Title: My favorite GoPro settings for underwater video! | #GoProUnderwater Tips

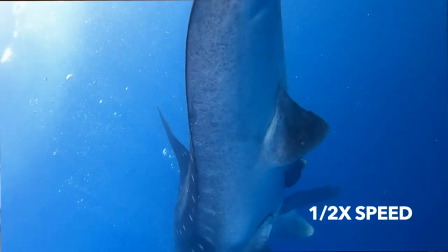So if you smooth it down, slow it down to half speed, you now will have a much smoother video that looks a lot more professional and so you'll even have another option to slow it down again another half speed down to one-quarter speed if it is super shaky and there is just
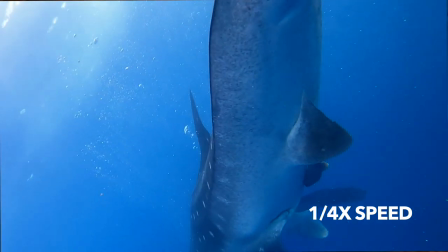it looks really bad so if you've filmed in 120 frames per second you can slow it all the way down to one-quarter
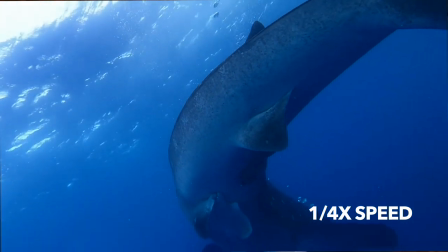speed to make it super slow and the smoothest possible shot with what you have. I really love this option when I've had a really exciting encounter with something underwater or just a really just active moment underwater and I'm moving this thing around a lot.
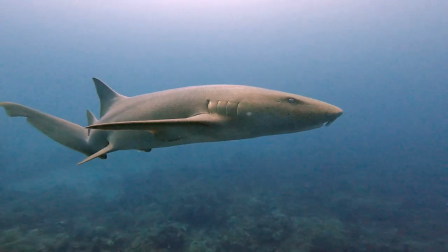If I filmed at 120 frames per second I can slow it all the way down and have a super super smooth super nice result and I can also draw out that footage into a lot more content because I can make it so much longer. So it's really nice to have that 120 frames per second option. So you can move it even higher if you want to to 240 frames per second although that
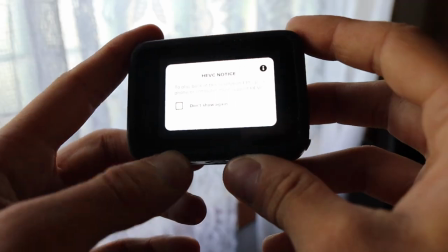is going to take up double the space and 120 frames per second is already really large. So just keep that in mind if you change it even higher. If you move it down to 60 frames per second you'll at least be able to slow it down a little bit. It'll take up a lot less space but I think 120 frames per second is really nice to have. So now talking about that last option there on the bottom of the screen, the camera angle. So the lens that I always like to use for video, especially for underwater video, is the super view lens.
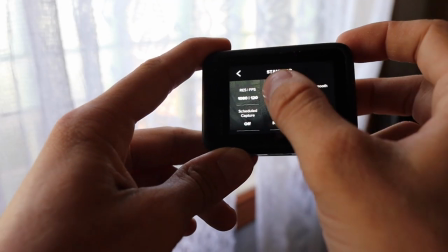So this is the widest possible lens that you have. And the reason I really like to use that for underwater videos, especially on reefs, is because most often when I'm filming a reef,
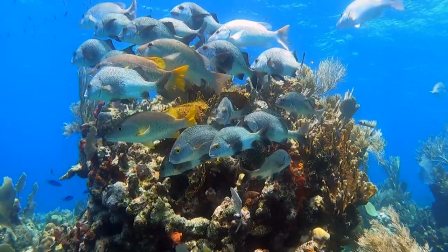I really want to capture as much of the reef as possible to get as many colors and shadows and bits of the scene as possible. When I am filming something a little bit more up close or I know I'm going to film something a little bit more up close,
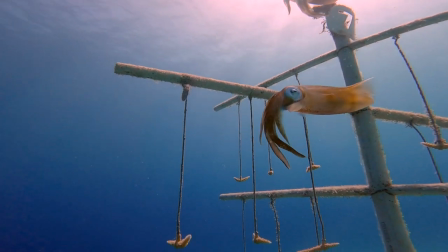I'll switch it down to the just the wide angle or the linear, but I tend to find that I still really love how the footage turns out when it's in the super view or wide angle lens. So those tend to be the options that i stick with for the most part for basically all of the videos that i take so those are really just the settings that i use i very rarely actually take photos with my gopro but um i haven't really messed around with it enough to give some really great recommendations for it but as far as the editing for your gopros i really only have a few very brief tips about the editing process What I really love to use for putting videos into Instagram from your GoPro is literally just using the GoPro app. So the things that I like to do after I put the photos
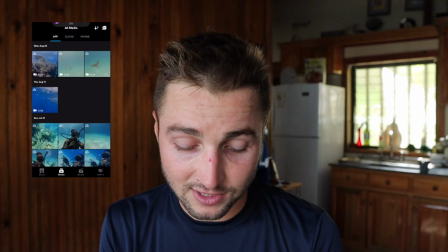into the GoPro app is I like to go to the filters,
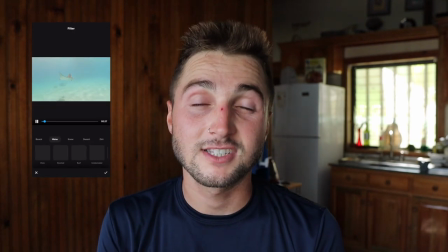and I always love to apply the dive-specific filter to my videos. so
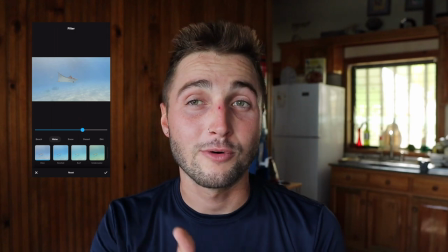unfortunately you can only use this filter if you are a GoPro Plus subscriber so that
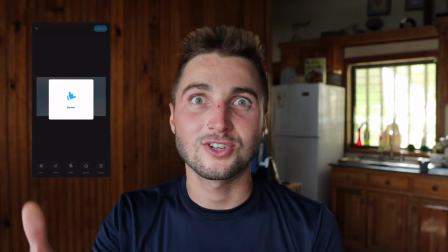is a little unfortunate but it is a really really nice filter that just color corrects really really well and most of the time I don't even do anything more than
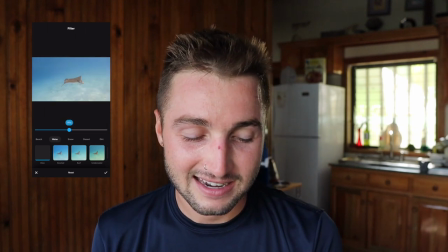that I just apply that filter and it just looks so much better and sometimes I'll go to the individual settings and I will
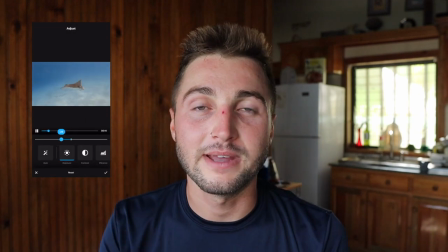drop down on the exposure a little bit and up the contrast.
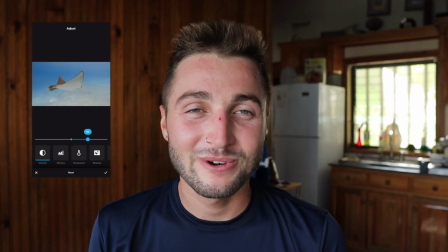But other than that, that is really the majority that I do with my videos for Instagram.
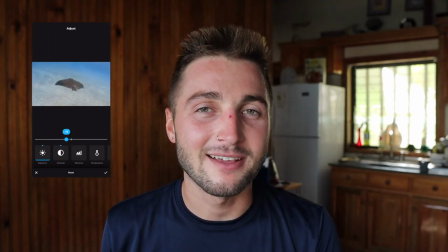I may make a future video touching a little bit more on how I edit my videos, but for now, those are my best tips just to keep it really brief. If you found this video useful, definitely make sure to give it a like and consider checking out my channel and subscribing if you haven't already.